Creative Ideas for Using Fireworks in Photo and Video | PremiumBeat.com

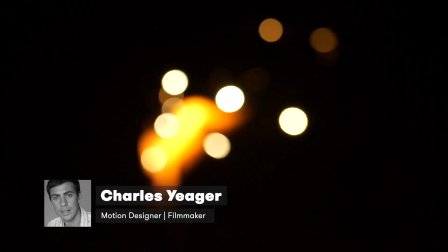0:00 Hey guys, this is Charles Jaeger with PremiumBeat.com. In this tutorial, we're gonna look at some creative photo and video ideas for fireworks.
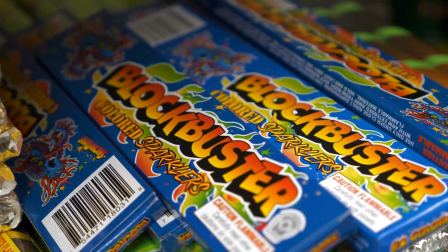0:12 There's quite a few different photo and video creative ideas you can do using fireworks.
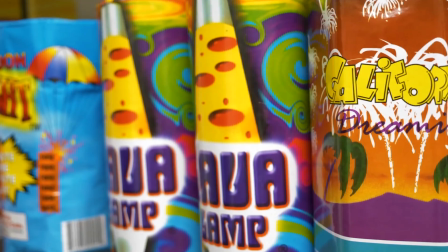0:17 I know that I've often resorted to some of these for various videos that I've worked on. Everything from backgrounds to atmospheres or even sound design and sound effects.
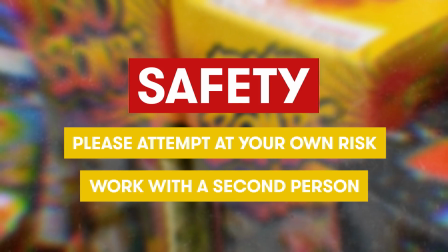0:26 Obviously, one thing I definitely wanna mention up front is gonna be safety. Make sure you do everything here presented in this video at your own risk, and I highly recommend working with somebody else.
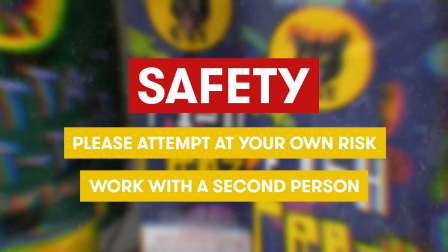0:34 That way you can have one person manage the fireworks and another person manage the camera. Also, depending on what state you're from may determine what fireworks you have access to. There's a lot of different use cases in this tutorial, so hopefully you can at least execute a few of these tutorial ideas.
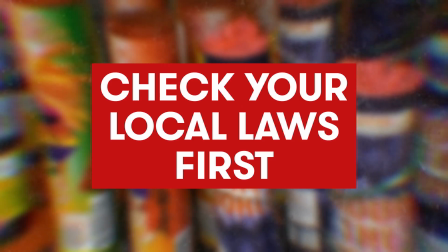0:47 And clearly I need to mention, make sure you check your local laws and ordinances before you fire off any fireworks at your location.
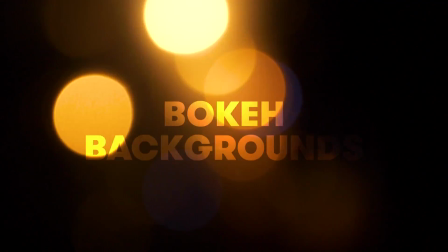0:53 All right, so the first use case that I've done frequently is kind of creating these bokeh-like backgrounds from fireworks, usually from a smaller little fountain firework.
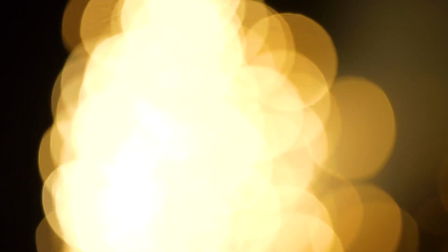1:01 These usually cost around $1 to maybe $5. You'll want to do this at a rural location where there's nothing in the background, it's just completely black.
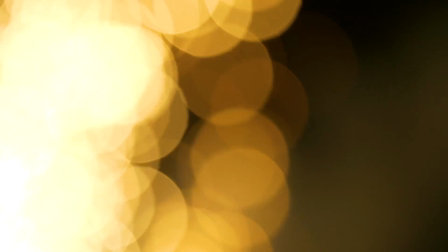1:08 But then you can film the firework out of focus and get some really cool looking bokeh. And what I like is kind of the dynamic movement you can get from this.
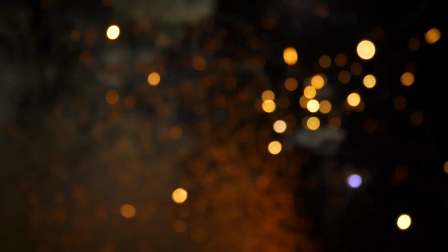1:15 It's very organic. Obviously, you could create something like this in post using a plugin like Trapcode Particular,
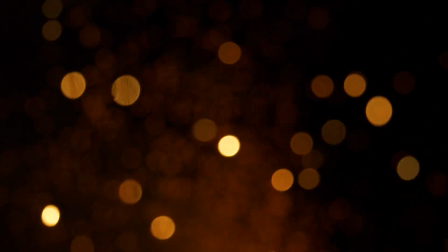1:20 but filming an actual firework and actual flaming element is going to be a lot more natural and, again, giving you that organic movement.
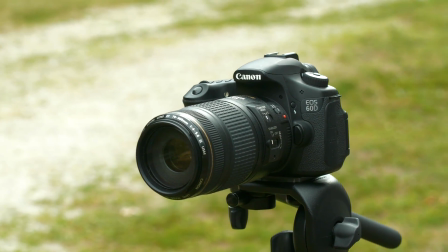1:25 I definitely recommend using a telephoto zoom lens. That way you can zoom in close on the firework effect and still have a nice distance between yourself and the firework.
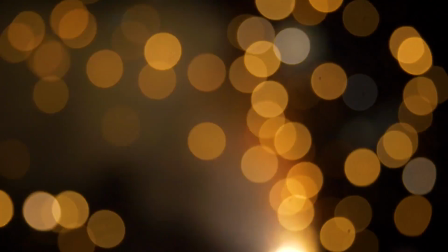1:34 Something else I recommend doing is maybe filming this at a higher frame rate, either 60 or if your camera can at like 120 or 180 frames per second.
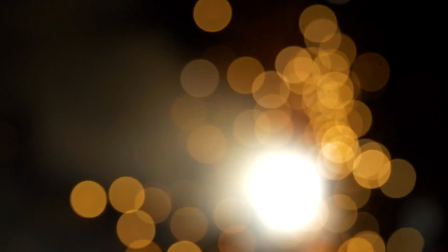1:41 And if you're in a firework stand and you're looking at fireworks and you don't really know which ones are the fountains, just look on the warning label and it'll typically say emits showers of sparks.
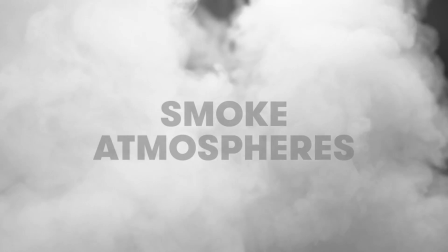1:49 That's a good indicator that is a fountain type firework. All right, so the next thing kind of along those lines you can create is some cool kind of smoke backgrounds or smoke atmospheres.
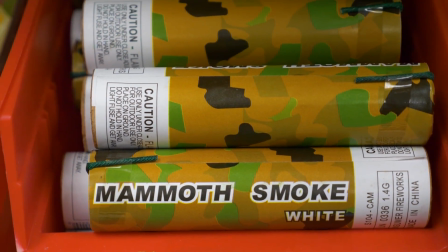1:57 And again, these are very cheap fireworks. This is like a tube smoke firework. It costs around 75 cents to $1.50.
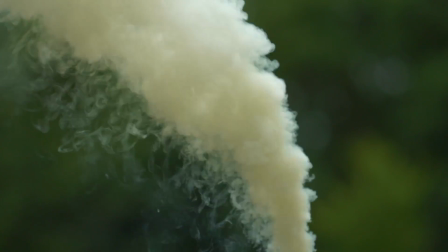2:04 And these will usually emit a thick, heavy fog of smoke for about a minute to a minute and 30 seconds.
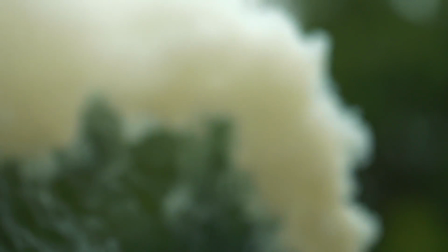2:09 Now, I do want to draw the comparison with these between kind of the other smoke sticks you might see that are flameless.
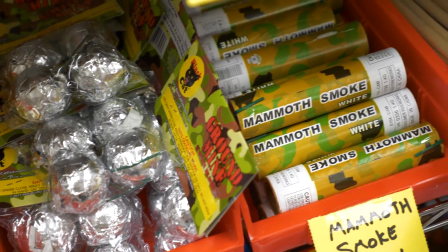2:14 These actually are being lit, so you don't want to walk around and carry these. That can be quite dangerous.
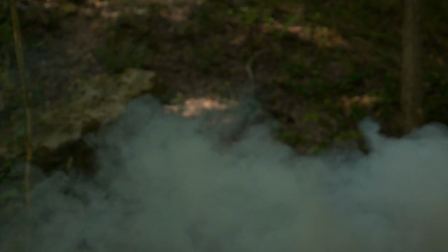2:18 And obviously don't light this indoors or even in an enclosed area because it is going to create a very thick smoke, and I definitely don't recommend breathing that.
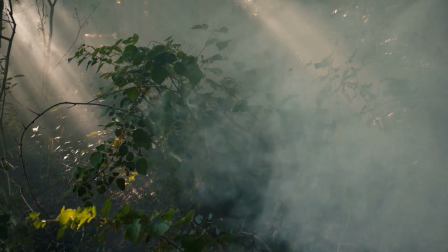2:26 But if you did want to put a couple of these maybe in the distance behind a model, that could be pretty cool, or set one off at a location,
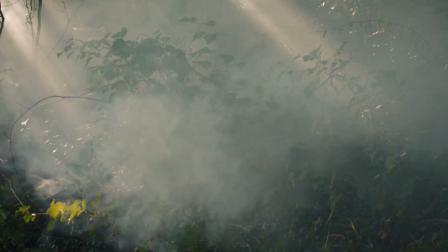2:32 let the smoke kind of linger for a minute or two just to give you a little more atmosphere. The next creative use I definitely
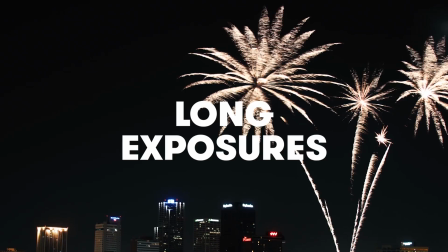2:37 want to mention is just going to be using long exposures, whether you're taking photos of fountains or more bursting mortar fireworks.
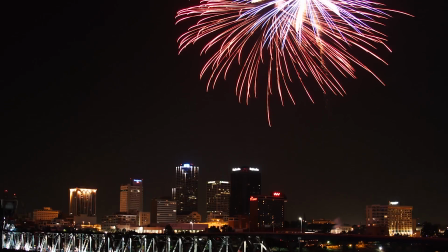2:43 These will often give you a lot of streaks and make the firework look a lot bigger and more grand.
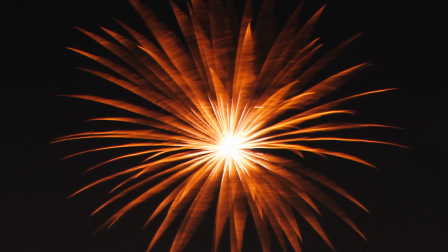2:47 You'll want to make sure your camera is mounted on a tripod, that way everything in the background still looks clear, but the firework has that kind of movement to it.
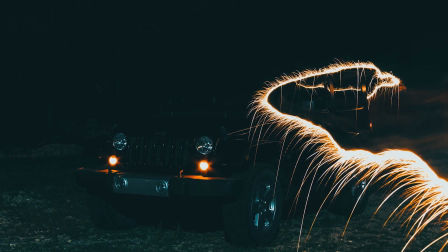2:54 Since we're on the topic of long exposure, I definitely have to mention sparklers. You'll often see photos of models holding these, or maybe even writing out something using the sparkler.
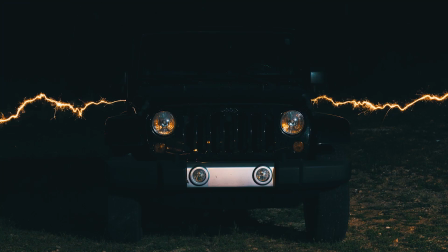3:02 And again, these type of effects are done with longer exposures. And depending on what you're taking your photo of will depend on kind of the length of exposure you want to use.
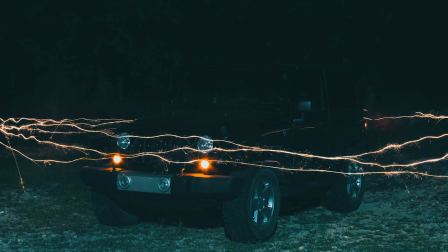3:09 Here's a shot I did of a Jeep where I walked around it with a sparkler. These shots here were around 15 to 20 seconds a piece.
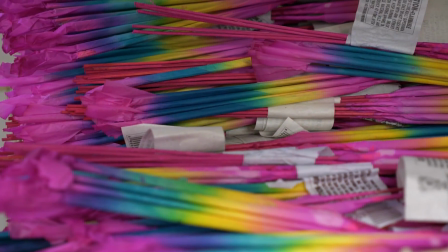3:15 I do want to mention that the sparkler type is important. The two most popular types are going to be kind of the wood stick ones.
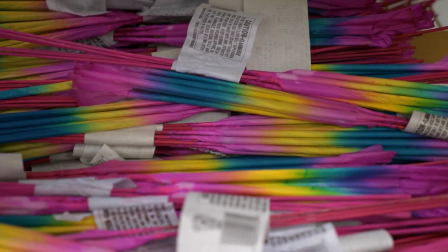3:21 They're usually pink and they have a lot of colors and they're usually wrapped in paper. And the alternative is going to be the metal sparklers.
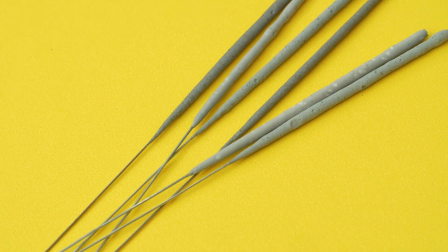3:28 Now you can use either or for your long exposures, but I do want to say that the metal ones will typically give you a more consistent kind of spark that's very similar throughout the entire duration.
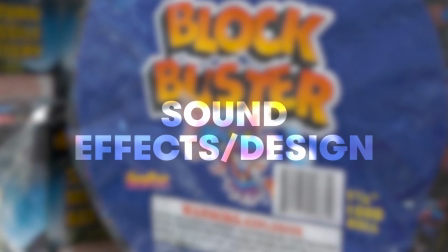3:36 Finally, I want to mention that fireworks can be a great resource for creating sound effects or ambient sound design.
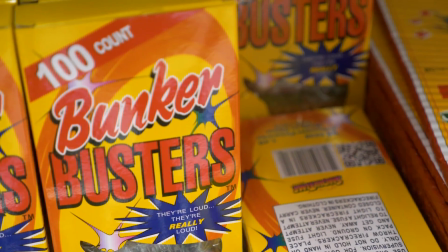3:42 These sounds can then be used in a lot of other creative ways.
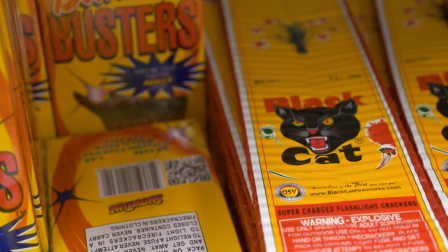3:44 For instance, one obvious thing you could create would be kind of a wartime atmosphere with all the snapping and popping you get with various fireworks. You can also get some really nice bassy sounds from some of the more mortar-like fireworks. Another alternative use you could use this for is for reference sounds.
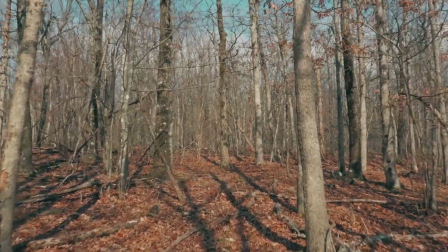4:02 Let's say you're at a location and you're actually kind of filming a shootout. You're going to do all the kind of gun sound effects in post.